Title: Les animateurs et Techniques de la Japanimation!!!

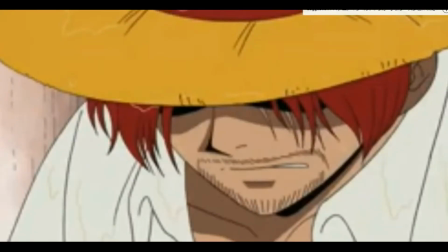0s
Salut à tous, c'est TutorNac, et aujourd'hui on se retrouve pour une grosse vidéo sur les techniques, marques de fabrique et autres clins d'oeil et hommages à l'animation japonaise.
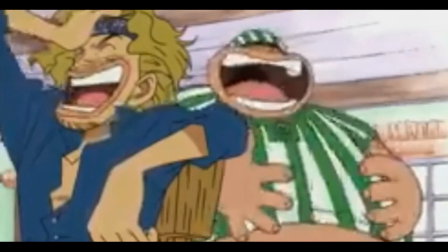9s
Avant que cette vidéo commence, je vous rappelle que vous pouvez la liker si la vidéo vous plaît,
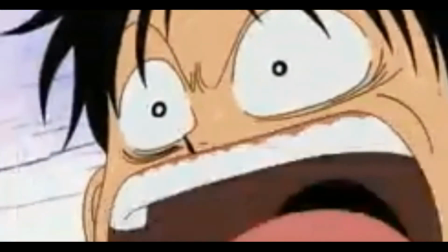13s
ainsi que la partager sur vos réseaux sociaux, et si vous avez des questions, n'hésitez pas à la rédiger dans la zone commentaire ci-dessous.
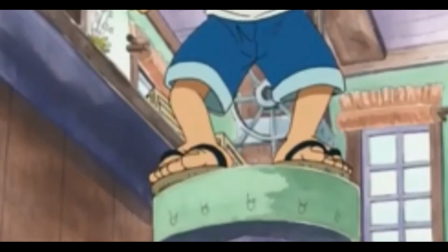19s
Commençons sans perdre de temps avec Yoshinori Kanada,
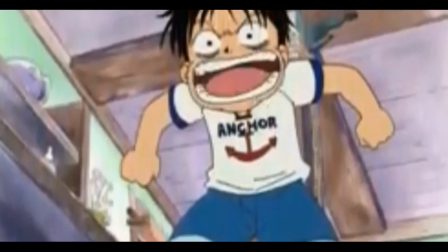22s
un des animateurs les plus influents de l'histoire au point où l'on parle de Kanada Steel pour qualifier ceux qui s'inspirent de lui et de ses techniques,
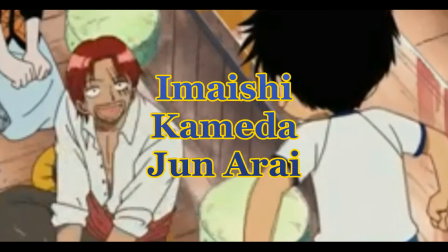29s
comme de grands animateurs comme Imaishi Kameda ou John Arai par exemple.
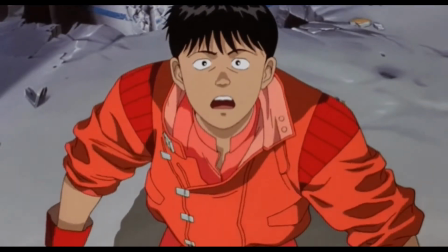34s
Voici ces deux techniques les plus célèbres. Dans un premier temps, les Canada Light Flare, cette espèce d'éclat lumineux stylisé que vous ne connaissez certainement pas de nom,
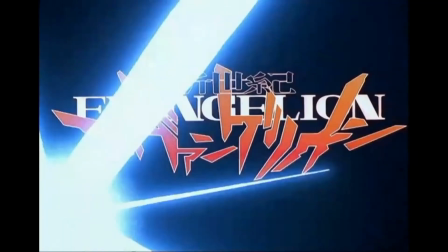44s
mais que je suis sûr que vous avez déjà au moins vu une fois dans un animé. Et sa deuxième technique très célèbre est le Canada Dragon.
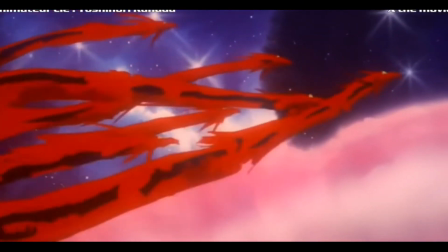50s
Cela consiste simplement à faire prendre un élément la forme d'un dragon. De nos jours, il est surtout utilisé en tant qu'hommage à son créateur.
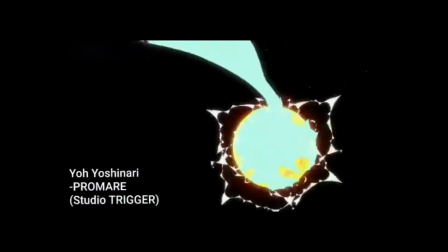58s
Continuons avec Yutaka Nakamura. Oui, je le mets directement en deuxième position. C'est certainement l'animateur le plus connu au monde en ce moment.
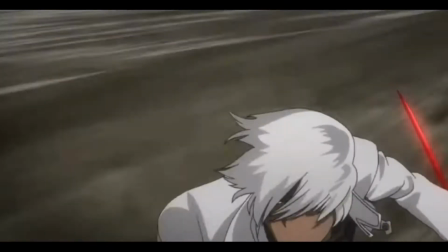66s
Aussi appelé Yutapon par la communauté otaku, n'importe quel amateur d'animé est forcément tombé sur un de ses plans.
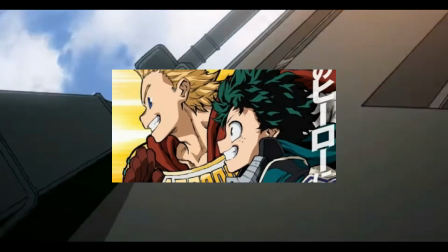72s
Fumetal Alchimist, Koboibov ou encore Meiro Academia, le gars touche à tous les gros projets.
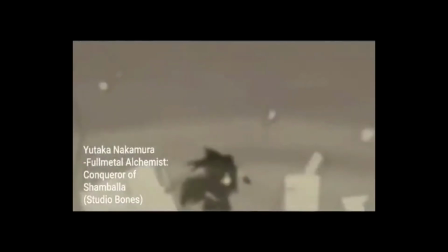78s
Inventeur des Utapon Cube, une technique très populaire qui consiste à faire prendre la forme de cube au débris.
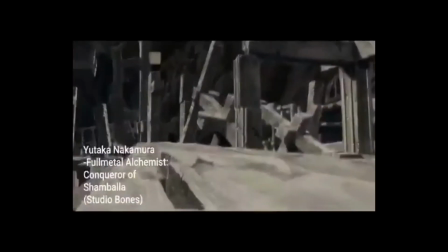85s
Il est aussi super connu pour les Ipeg Frames, une fraction de seconde visant à amplifier l'impact d'un coup, d'une explosion par exemple.
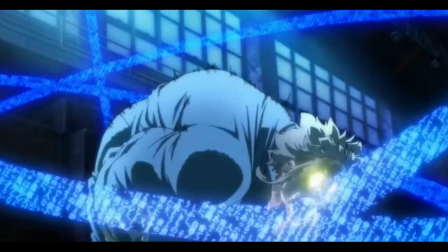92s
Il est généralement effectué en noir et blanc dans le but de faire ressentir la puissance au point d'en perdre ses couleurs.
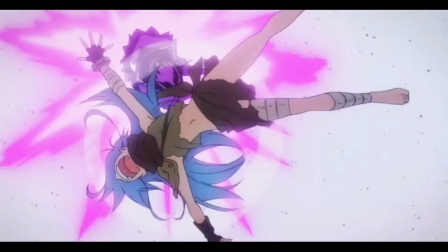98s
Ces techniques sont aujourd'hui très démocratisées et utilisées par un bon nombre d'autres animateurs.
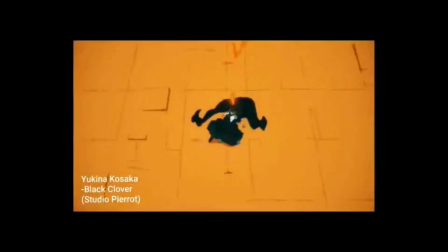104s
Passons maintenant au smear, une technique qui tiendrait son origine d'un cartoon des frères Warner dans les années 40 Elle consiste à déformer un
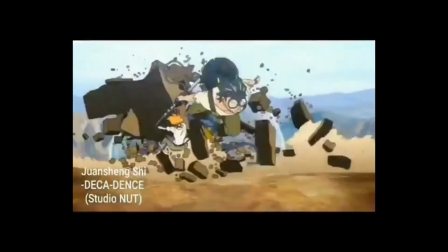112s
modèle pour lui donner une sensation de vitesse ou d'un mouvement en général Énormément utilisée par Arifumi Imai,
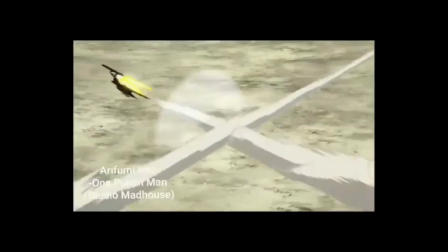118s
l'aminateur qui anime tous les sergugas de l'Eveil dans la Senka Ou dans cette scène de One Punch Man par exemple Ensuite,
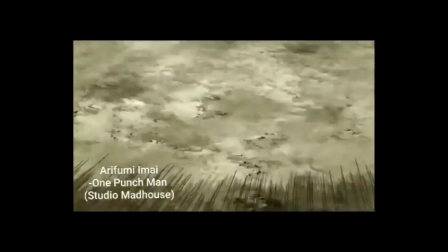125s
nous pouvons évoquer Masami Obari, un animateur très populaire dans les années 80 un des principaux piliers de la Japanimation,
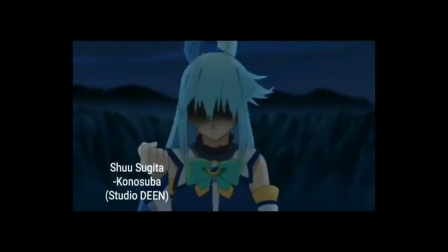132s
connu pour Low Body Punch, qui consiste en un coup de poing donné face caméra et très utilisé par All Might de MHA.
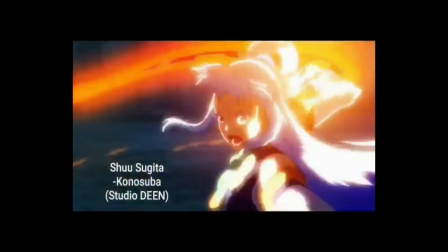138s
Low Body Pose, aussi appelé Brave Perspective, Brave Stance ou Sunrise Stance,
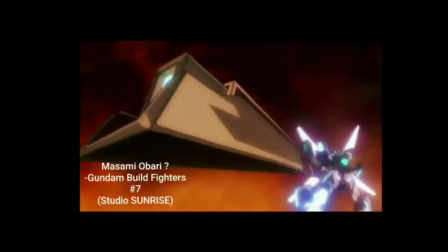144s
une technique très populaire et reprise encore aujourd'hui dans énormément d'oeuvres.
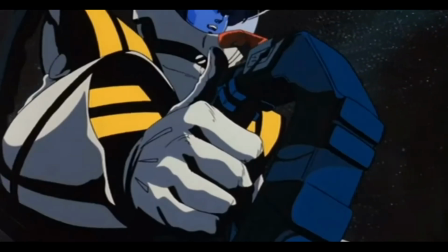149s
Venons-en à Ishiro Itano, l'un des premiers à avoir fait du Sakuga sur Gundam à l'époque, où les combats étaient encore très statiques.
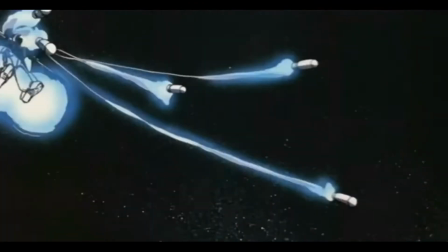156s
Il est inévitablement associé au genre mecha, connu pour avoir créé l'Itano Circus,
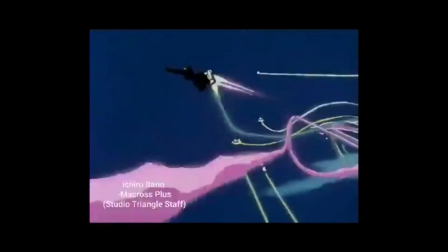163s
de nombreux tirs de projectiles créant une nuée massive poursuivant un personnage. Les missiles peuvent également être remplacés par des poutres, monstres, tentacules.
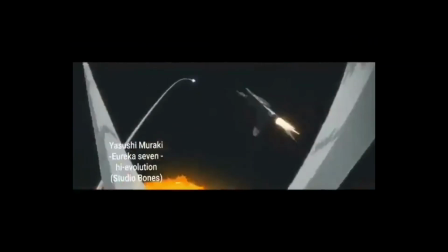172s
Itano en aurait eu l'idée en attachant des feuilles artifices à son vélo et en les allumant tout en conduisant sur la plage.
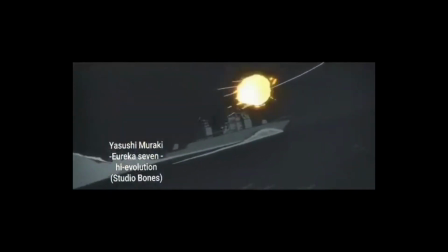178s
Depuis, la technique a été reprise par un bon nombre d'animateurs. Parlons maintenant du Hisashi Punch Inventé par Hisashi Mori Cette
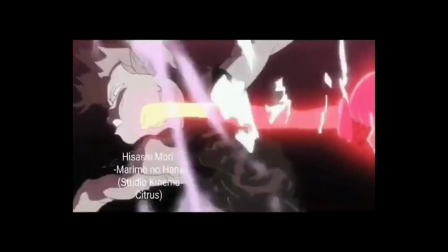187s
technique consiste en un coup de poing Donné au ralenti et maintenu un long moment sur son
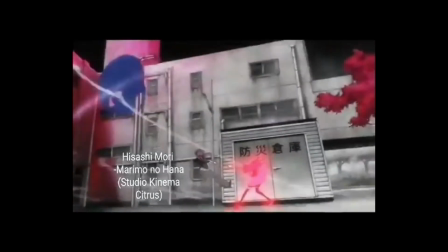191s
point d'impact Pour renforcer l'idée de puissance Technique cependant moins utilisée dans les productions
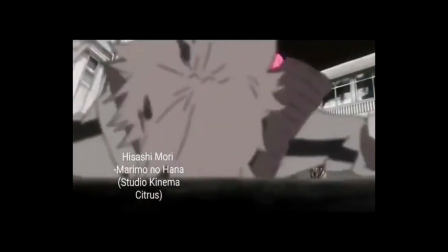196s
récentes Technique possédant aussi des variantes Comme le Cross Counter Quand deux
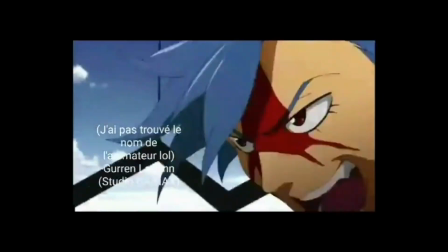201s
personnages se frappent simultanément en croisant leur coup Cette technique reste tout de même culte Grâce à une scène de One Piece Qui marquera l'industrie de la japanimation
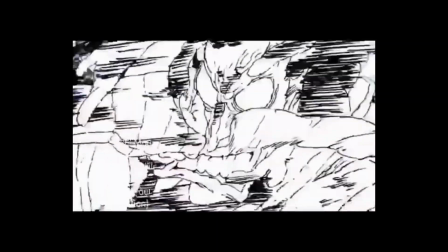211s
Voilà, j'espère que cette vidéo vous plaira Je ferai bien sûr d'autres vidéos Car je n'ai clairement pas parlé de tous les animateurs Et de toutes les techniques qui existent Donc si ça t'intéresse, abonne-toi Regarde nos autres vidéos Et salut !